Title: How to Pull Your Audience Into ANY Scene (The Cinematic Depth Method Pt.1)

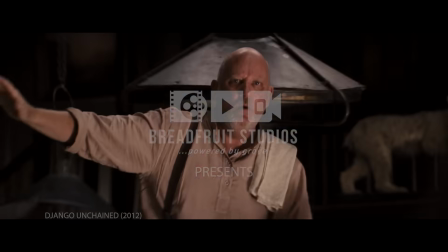0s
Ever seen a shot and felt it pull you in? Like the story reached through the screen and took your breath?
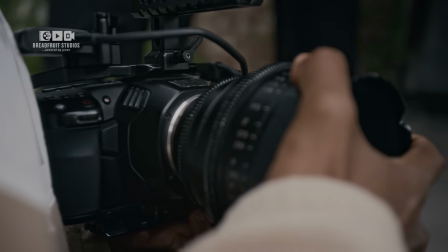6s
That is depth. Not just light and lens, but layers, rhythm, and space that speaks.
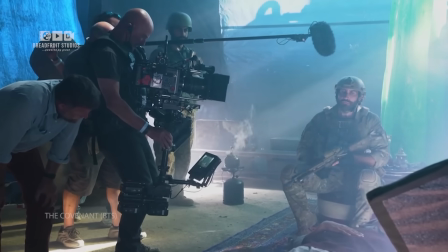13s
And no, you don't need a Hollywood rig. You just need the right techniques and the eye to use them.
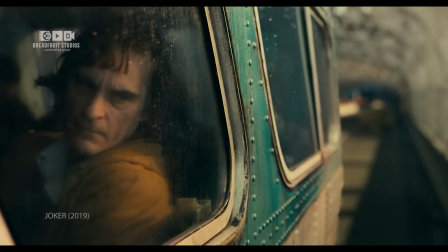19s
In this tutorial, we'll show you how to shape shadows, frame with purpose, and turn flat images into living, breathing cinema.
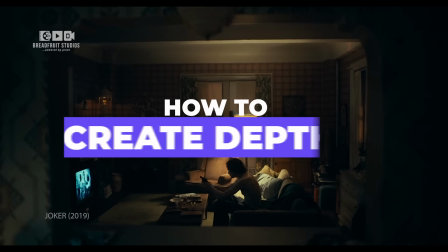28s
This is How to Create Depth, Part 1.
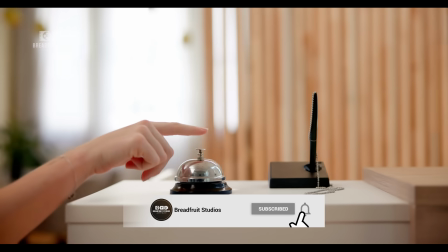32s
Hit subscribe to Breadfruit Studios and tap the bell like a clapperboard, echoing into your next scene.
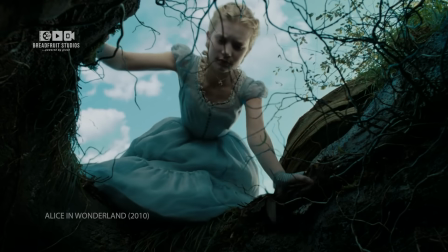38s
Because every frame is a doorway, and today, we go deeper. Let's create that depth.
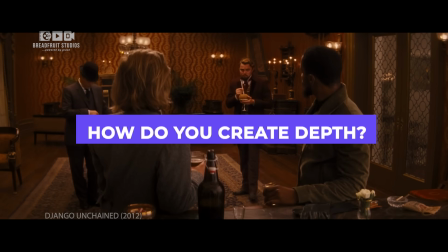53s
So how do you actually create depth? Let's start with composition. It's not about fancy cameras.
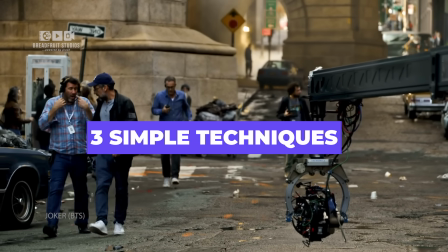59s
It's about how you build the frame. So let's break it down into 3 simple, powerful techniques you can start using immediately, even on your next shot.
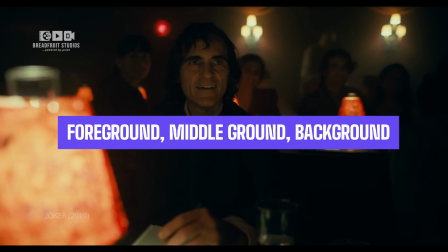68s
The first technique is foreground, middle ground, background. Think in layers.
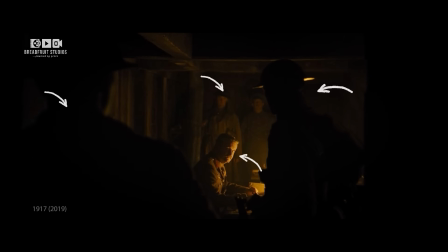73s
This is the foundation of depth. Every cinematic shot has at least 3, a foreground, a middle ground, and a background.
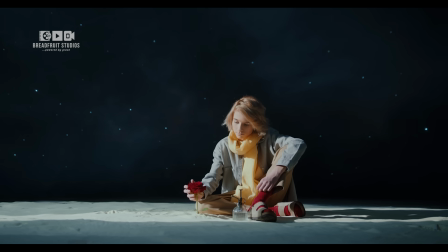82s
Don't just place your subject in the center and call it a day.
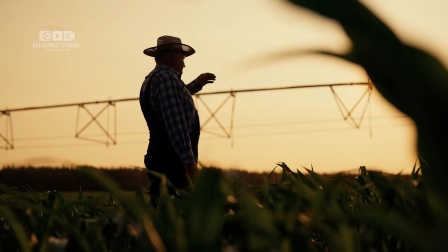86s
Instead, add elements in the foreground, like plants, objects, or even shoulders of other characters.
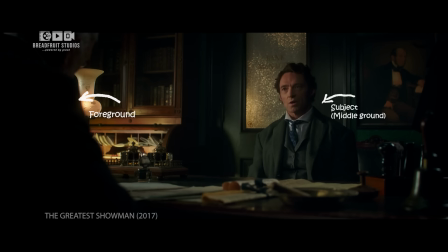93s
Place your subject in the middle ground and use the background to tell more of the story.
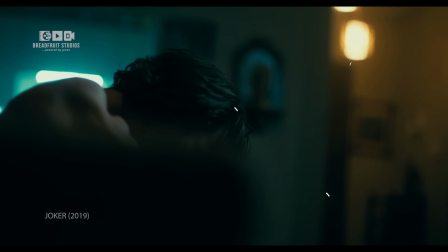98s
This layering gives your shot dimension and instantly makes it feel more cinematic.
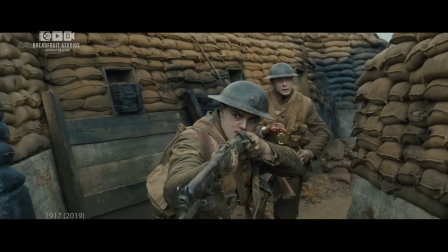103s
Think about the soldiers walking through the trenches in 1917. Check out this beautiful frames from Queen of Catway.
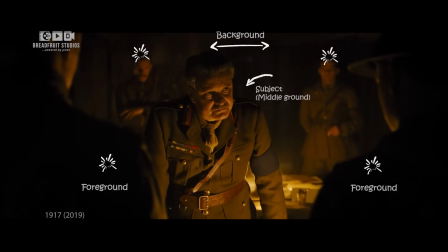111s
Even a basic over-the-shoulder shot done well adds depth to your shot.
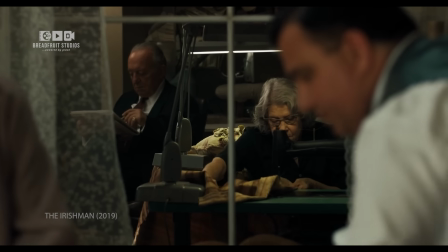116s
No expensive lens needed, just layers and intention. By the way, stick around until the very end.
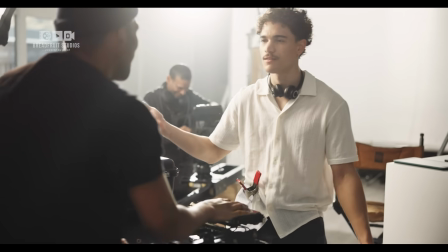123s
We've got something for you that fixes the biggest on-set problem filmmakers face when trying to achieve cinematic depth.
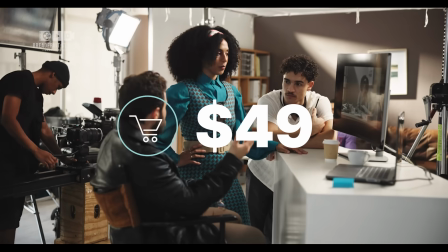130s
It was meant to sell for $49, but for our committed YouTube viewers, it's free.
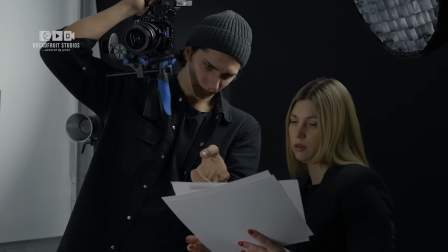136s
And once you see what's inside, you'll never want to step on set without it again.
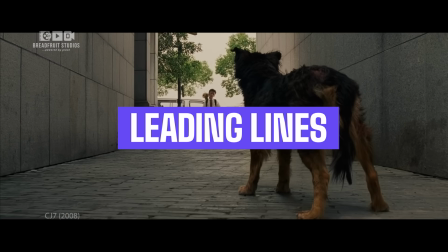143s
Another powerful trick, use leading lines to pull the viewer into the frame. Lines guide the eye and help create the illusion of space.
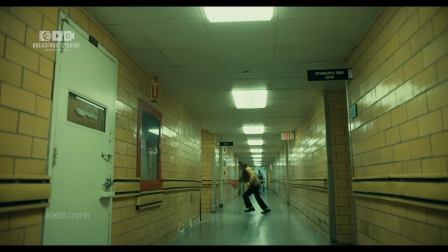151s
Look for roads, fences, hallways, architectural edges, anything that stretches into the distance and converges in the background.
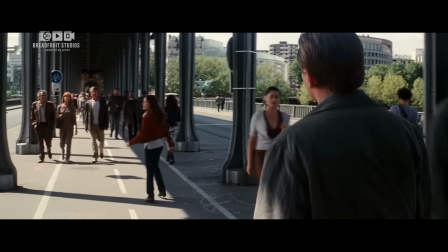160s
For instance, the corridor shots in Inception, the desert roads in Mad Max Fury Road.
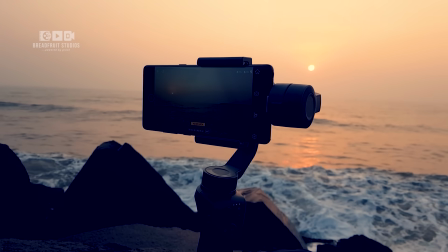166s
Even handheld smartphone footage down a sidewalk can look cinematic if you use strong directional lines.
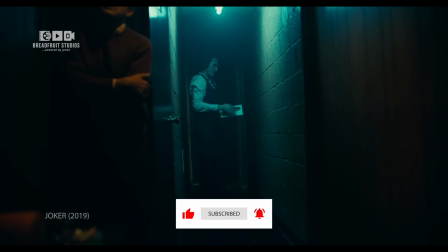172s
So next time would frame a shot, ask yourself, where are your lines leading? Want to add instant depth and some visual poetry?
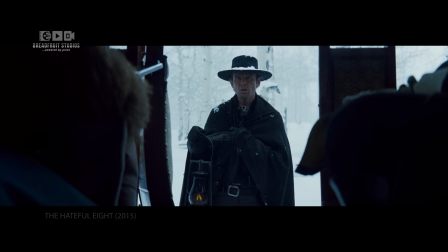181s
Use framing within the frame.
You let me die? That's murder.
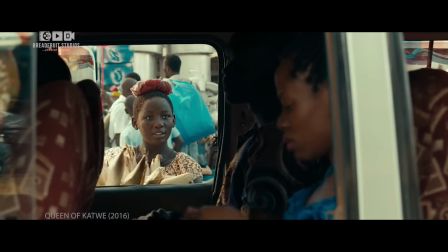185s
Place your subject behind a doorway. Shoot through a car window, a mirror, a fence, or tree branches.
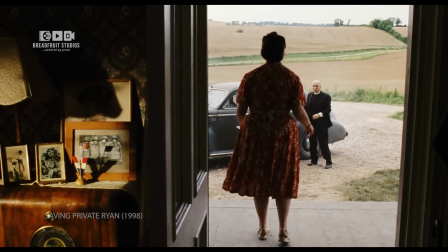192s
This not only adds layers, but pulls the viewer into the scene, like they're peeking into a moment that's unfolding.
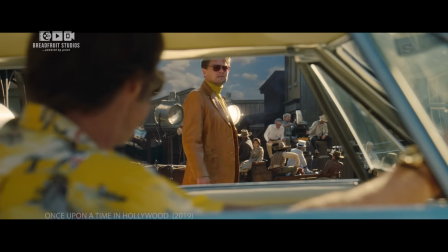200s
Directors love this. You've seen it in films like Once Upon a Time in Hollywood, The Hateful Eight, and Knives Out.
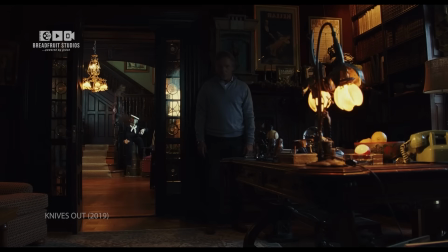207s
It's subtle, powerful, and yes, totally achievable on a low budget.
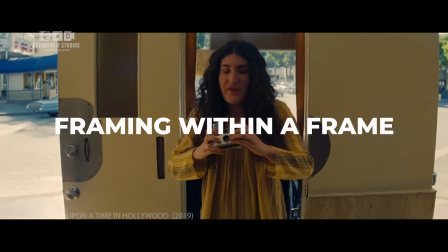212s
These 3 techniques, layering, leading lines, and framing within the frame, are your secret weapons for depth.
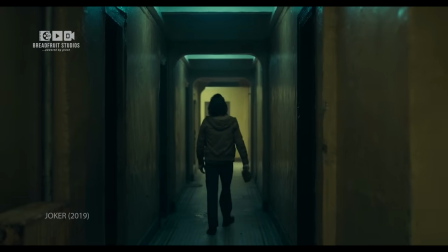219s
And the best part? They cost nothing, only intention, awareness, and a trained filmmaker's eye.
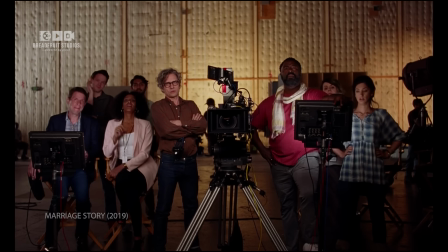226s
But even with perfect composition, if the camera just sits there, lifeless, the image falls flat.
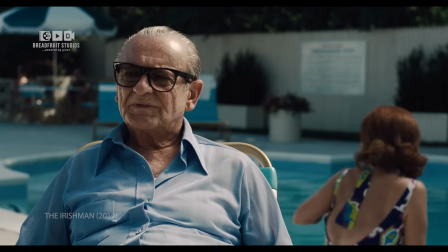233s
Because depth isn't only about what's in the shot, it's about how you shoot it. So now, let's unlock 3 camera techniques that breathe cinematic life into your visuals,
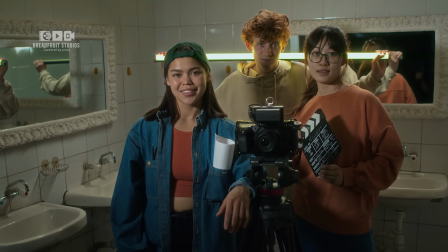244s
even if you're filming solo, with nothing but heart and hustle. 1.